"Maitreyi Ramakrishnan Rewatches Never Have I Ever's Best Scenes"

The stereotype of a white guy only knowing Priyanka Chopra is so real.
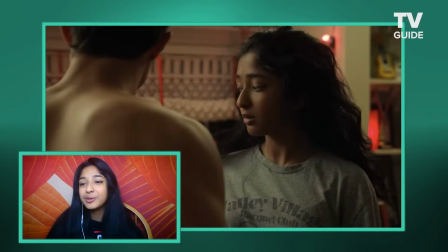7s
By no means should Priyanka Chopra be the only beauty standard because there are so many South Asian Desi queens.
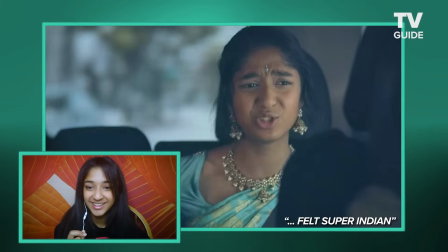15s The sari is so uncomfortable. Why does it itch so much?
It was itchy. A little itchy, I'm not gonna lie.
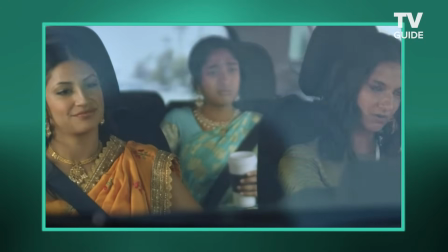20s
But it's a good lie.
Devi, you're of age now. Half sari is more appropriate.
That is true.
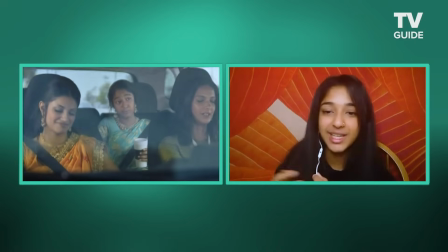26s
That it is more appropriate. I really appreciate the fact that, you know, Sal Perez, the costume designer, made it so that Devi's wearing a half sari.
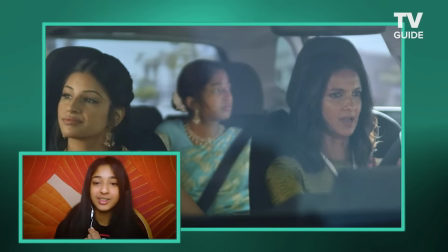34s
That's very age appropriate for a 15-year-old Tamil girl. Like, accuracy.
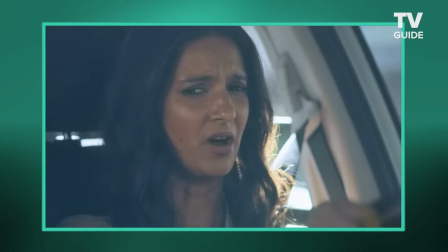38s
We love that. We love accuracy.
Too much going on for Ganesh Puja? That bitch.
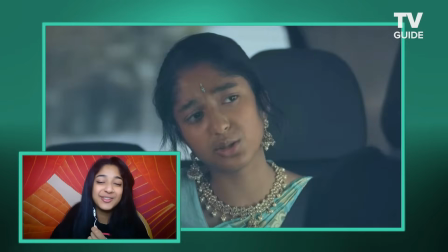44s
I love that part. I love that part because every single time Purna said that, I was just laughing.
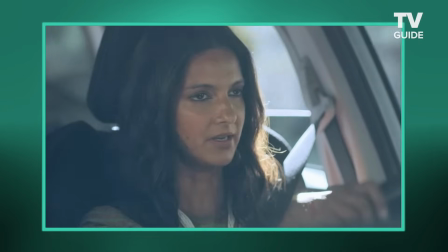49s
It was so bad.
Us Indians, we get a little bit of money. We go straight to Home Depot to buy a cement fountain.
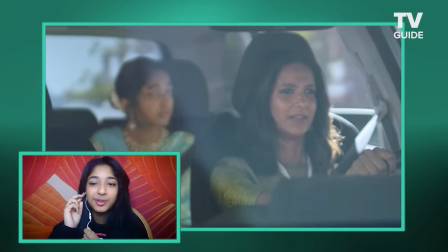53s
Okay, fun fact. When I came back from L.A. from filming, I came home and there was a fountain in front of my house.
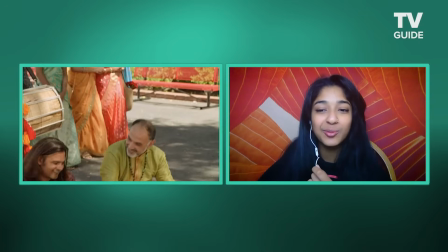59s
So that was really ironic. I was like, what? My dad bought a fountain while I was gone filming.
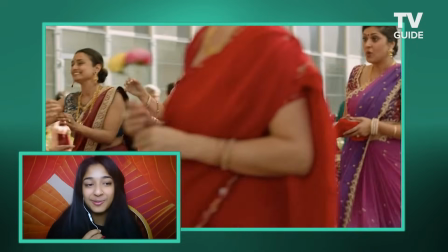65s
My mom was on set, like, while, you know, filming Ganesh Pooja.
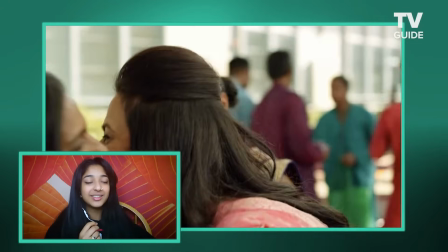69s
So my mom was the one helping Sal, you know, figure out, like, just to make sure everything was accurate.
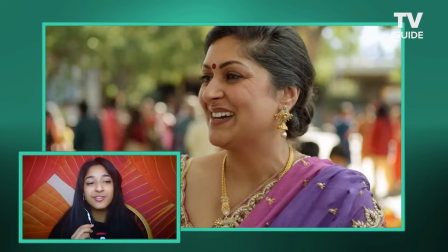74s
And I know Purna and Rich, they're pros at it, too.
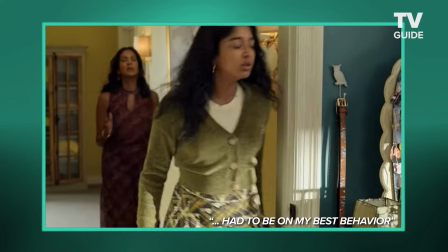79s Baby, listen to me. No, I don't want to. I know it'll be a big change.
Oh, this zine.
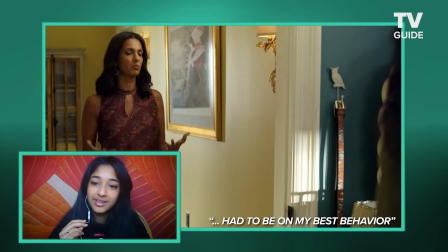85s
Oh, okay.
I don't have a support system. And frankly, without your father around, I just feel like I'm really struggling to raise you.
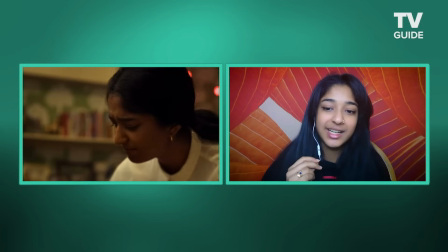91s
That line breaks my heart. She has no support system and everybody forgets that about Nalini. Also, I love how they shot all of these flashbacks.
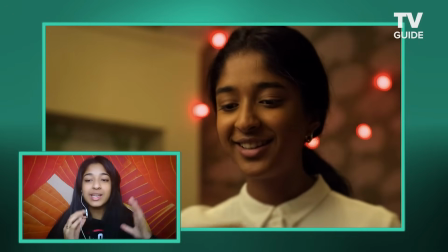99s
It wasn't just a typical one flashback, here's the whole story, now we're back here.
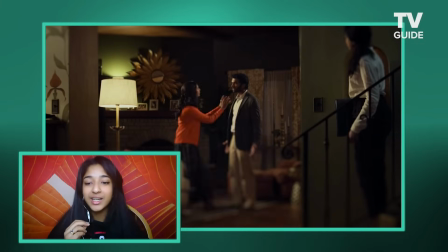103s
They did it throughout the episode. It was really nice. I feel like so many kids can relate to this kind of situation.
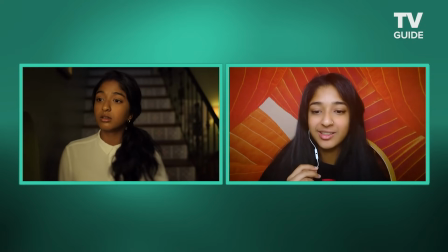109s
It's a very common situation that's mainly based off of miscommunication.
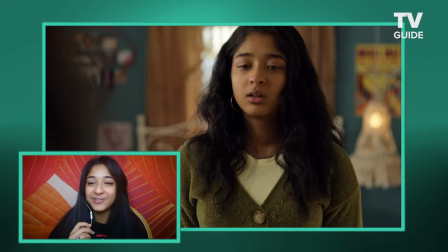114s
Yes, let's go. Let's go, me. Good job with that face. Good job. Wait, this is not the time to get hype.
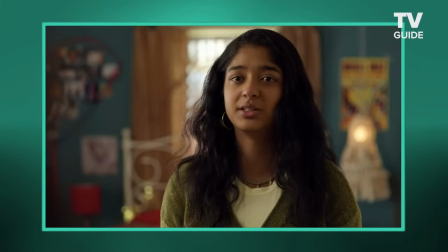119s
Sorry. Oh, no, but good job. Good job.
You know, I'm just a burden to you, so you can go to India alone.
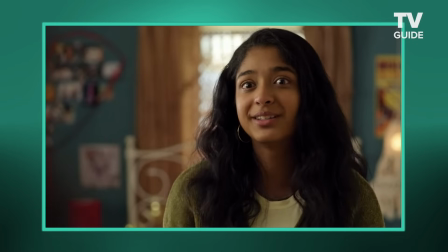125s Maybe take Kamala with you. She's the daughter you actually wanted.
Oh, yeah, the word of burden. That's a big one.
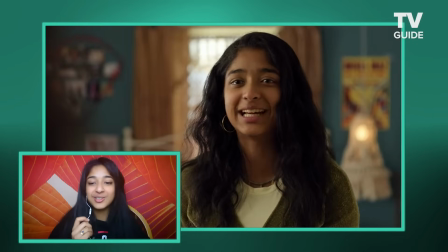130s
And then using Kamala as, like, this is who you actually wanted. That's a very 15-year-old thing to do.
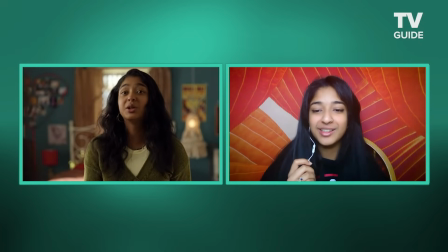135s
Actually, no, that's a very emotional thing that anybody can do.
I wish you were the one that died that night.
Boom!
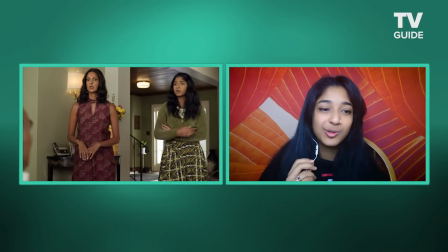141s
Oh, she went there. Fun fact, the camera crew was getting all emotional on me while we were filming this.
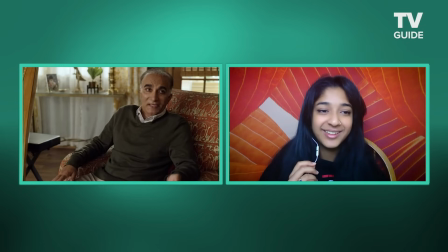146s
Like, these guys are old enough to be my dad, and they're all, like, crying, and I'm like, oh, God. It was the last shot of the day, so, like, I knew it was coming.
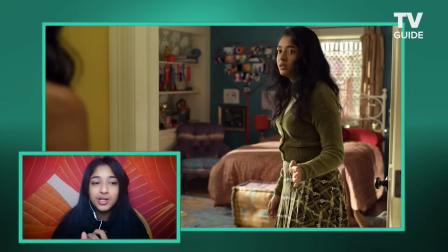152s
Like, I knew, like, this is the one, and I practiced it before. I was like, I know how I'm gonna approach it. And all in he says that whole, I feel like I'm struggling to raise you.
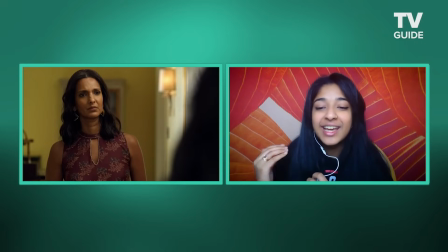159s
I feel like that's what really triggers Devi. And I think it hits more because Devi's not yelling,
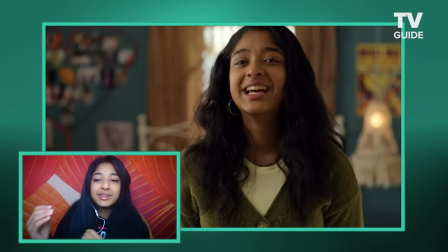165s
because she's not freaking out, because we always see her freaking out but this time you can tell she's done like she's given up she
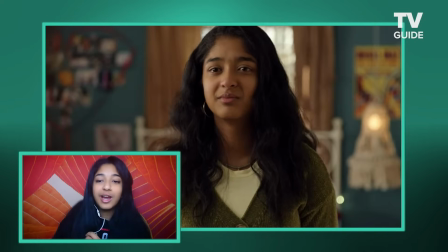171s
doesn't have the care or the will to fight for anything because she's not yelling she's just truly like this
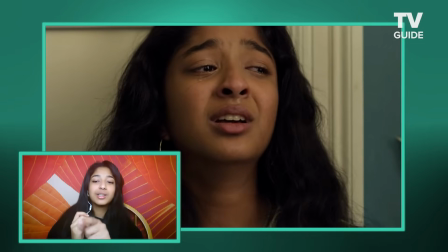177s
is my life now okay I love this I love that editing pic putting the harp at the end of that because after every single episode ends for all the rest of them before this it's all a fun song it's like dancing on my own woo yeah fun times but then they just hit you with the heart music and you're like, wait, I thought this was a comedy. What the hell just happened? Like what?
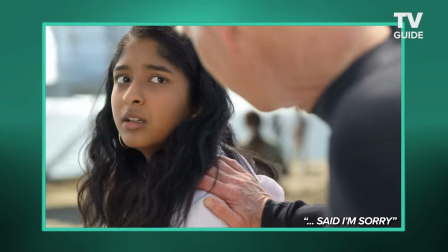198s
I got bamboozled.
You okay kid?
I didn't know who John McEnroe was before this, but I Googled him up.
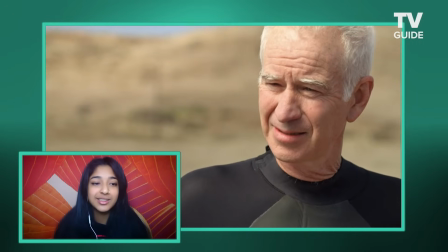203s
I'm like, oh, cool, cool, cool. Like he plays tennis. That's Nifty. He's known for having like a temper. Cool, cool, cool, makes sense.
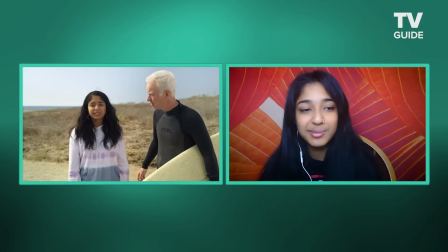208s
But then when like, it was said in the script that he was gonna actually like appear, I was like, oh, okay, Nifty. Like I wasn't starstruck.
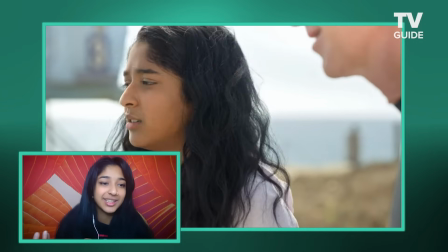214s
You know, I guess that's just obviously also because I didn't know who he really was, you know?
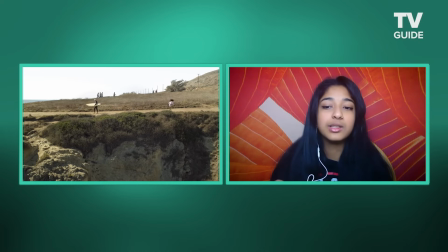218s
I personally hate walking on a beach without wearing like shoes.
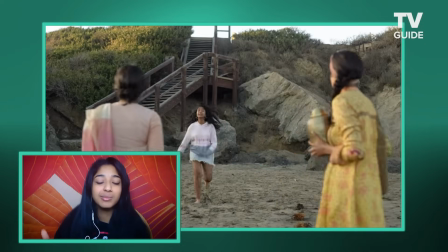223s
So like I had to though, like be barefoot because of course the ritual of like putting the ashes in, it's okay.
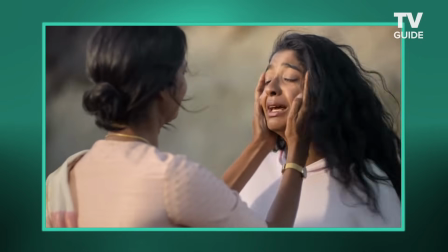229s
Like it's fine. It was fine.
I'm sorry for everything. I can't believe I said I wish you were dead. I didn't mean it.
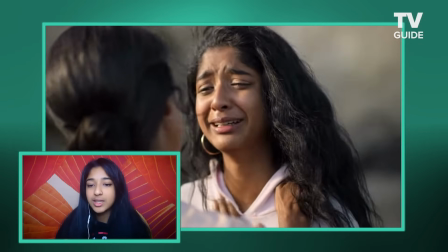233s
I'm so glad they did this. Just an apology on Devi's side, but actually showing something like this,
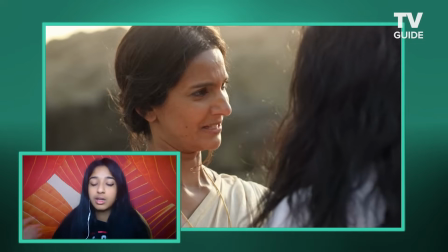239s
it's very important in like Hindu culture of like getting rid of the ashes and putting them into a lake, a body of water.
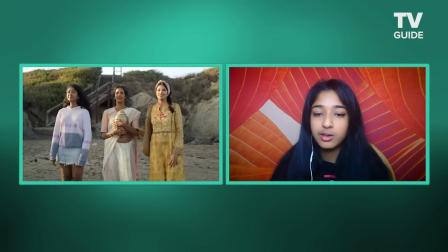244s
Also the details of Nalini wearing a white, sorry. Accuracy, we love it.
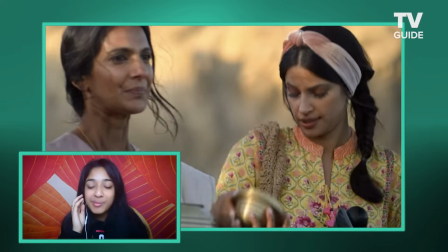249s
We're back.